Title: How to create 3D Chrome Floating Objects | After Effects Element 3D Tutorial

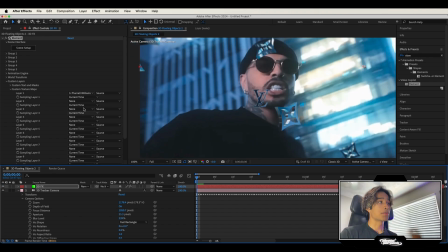[10:43]
Once you have your second logo, you just go ahead and seriously just repeat the process of all the last steps so i'm just going to go ahead and speed this part up because it's the exact same as group one and just make the settings a little bit different so you have some different rotation and animation to it so i'm gonna go ahead and speed this part up and
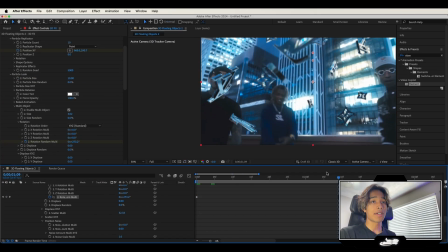[11:02]
boom there you go once you have your second set of objects loaded in we have this nice super dope like floating 3d chrome object effect look and one last final touch is if you just want to make sure your effect even comes off as a little bit more real is just go ahead and rotoscope your subjects out now rotoscoping is
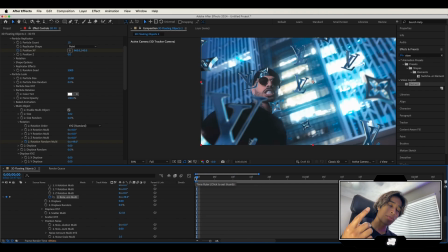[11:18]
very very simple if you don't know how to do it we actually have this tutorial right here but i'm just going to really quickly show you how i do it
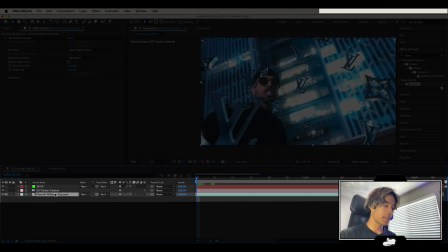[11:24]
in after effects go ahead and close all these drop downs go ahead and click on your main clip layer hit command d to duplicate it and we're going to rename
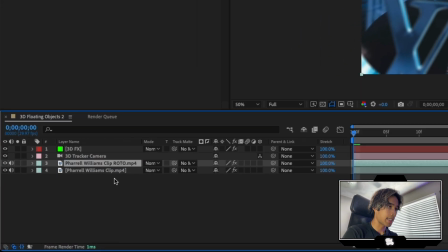[11:31]
this top layer to roto layer so roto like that and now let's go ahead and double click this top layer and just go
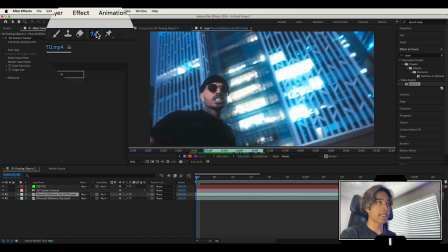[11:39]
ahead and grab your roto brush tool in the top left hand corner by clicking this little brush tool and just color over your subject
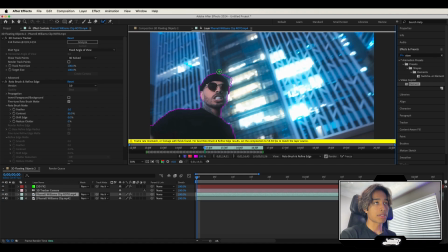[11:45]
and it will create a purple mask and you can use option or alt to delete any areas that you don't like.
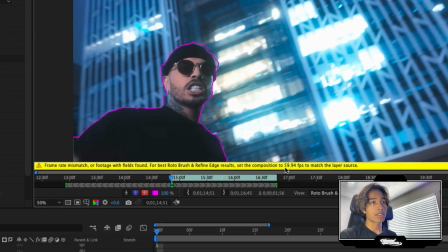[11:51]
If you get this frame rate mismatch error very very simple fix just make sure your composition setting is set to the exact frame rate of your clip. So this clip right here is actually 60 frames per second but the composition setting is 30 frames per second so kind of a little mismatch
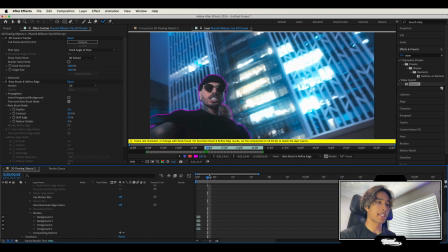[12:06]
error here but if you want you can just go ahead and keep dragging and this should adjust it but if you run into the error and it's still
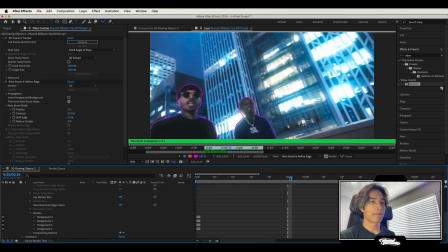[12:12]
messing it up then just go ahead and make sure the composition frame rate is the exact same drag along the timeline to adjust a roto brush segment and i'm just going to speed this portion up and
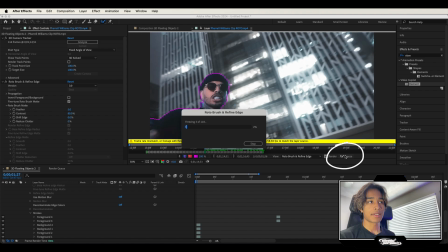[12:24]
boom there you go once you have all your rotoscoping done just click this freeze icon so it just locks all your rotoscoping in place now
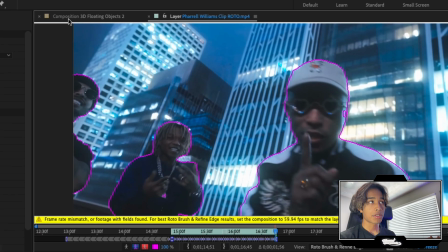[12:32]
go back to your main composition right here by clicking the composition original button in the top left hand corner and boom just like that now we have a
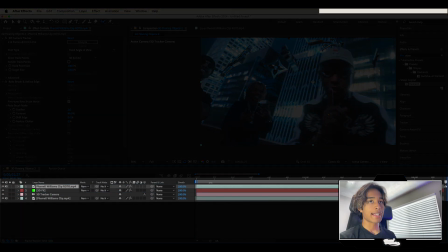[12:40]
rotoscope layer drag your rotoscope layer above your 3d effects and now your people are in front of your objects and it looks just a
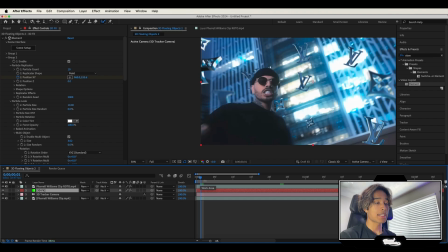[12:47]
lot more realistic and cool now obviously if you want to create some more realism for this effect you can create a second duplicate layer of your 3d effects so
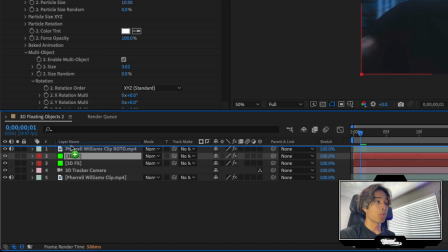[12:54]
what i would do is i would hit command d on this 3d effects put one in front of my rotoscope layer and then i'm going to go to my scene
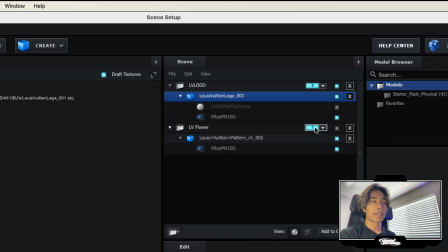[13:00]
setup let's go ahead and turn off this back layer so i'm going to turn off group one hit okay and then for my
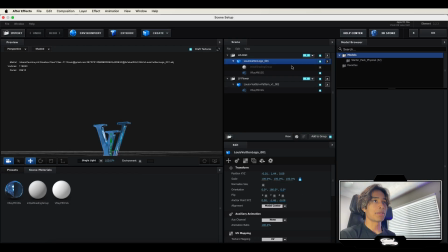[13:06]
original element 3d layer i'm going to click scene setup and i'm going to turn off our top one so i'm going to turn off
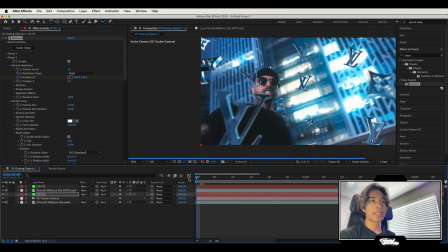[13:13]
group two and hit okay and that way all of our group two objects are in front of our subject and all of our flowers are behind our subject so
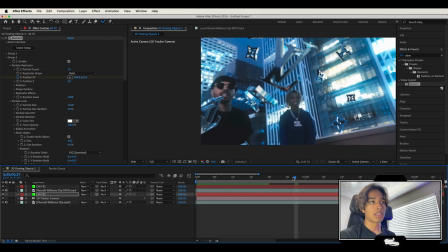[13:21]
that creates just a little bit more realism to the effect looks just a little bit cooler and more unique but with that guys mess around
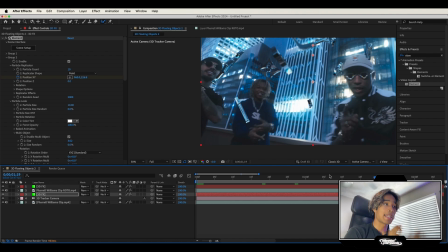[13:27]
with this effect make it your own don't copy these settings down to the exact nitty-gritty details i hope you found some help from this video leave a
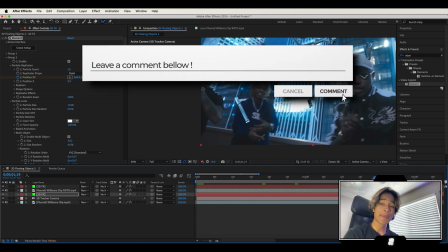[13:33]
comment down below what tutorial you'd like to see from us next and here's the final result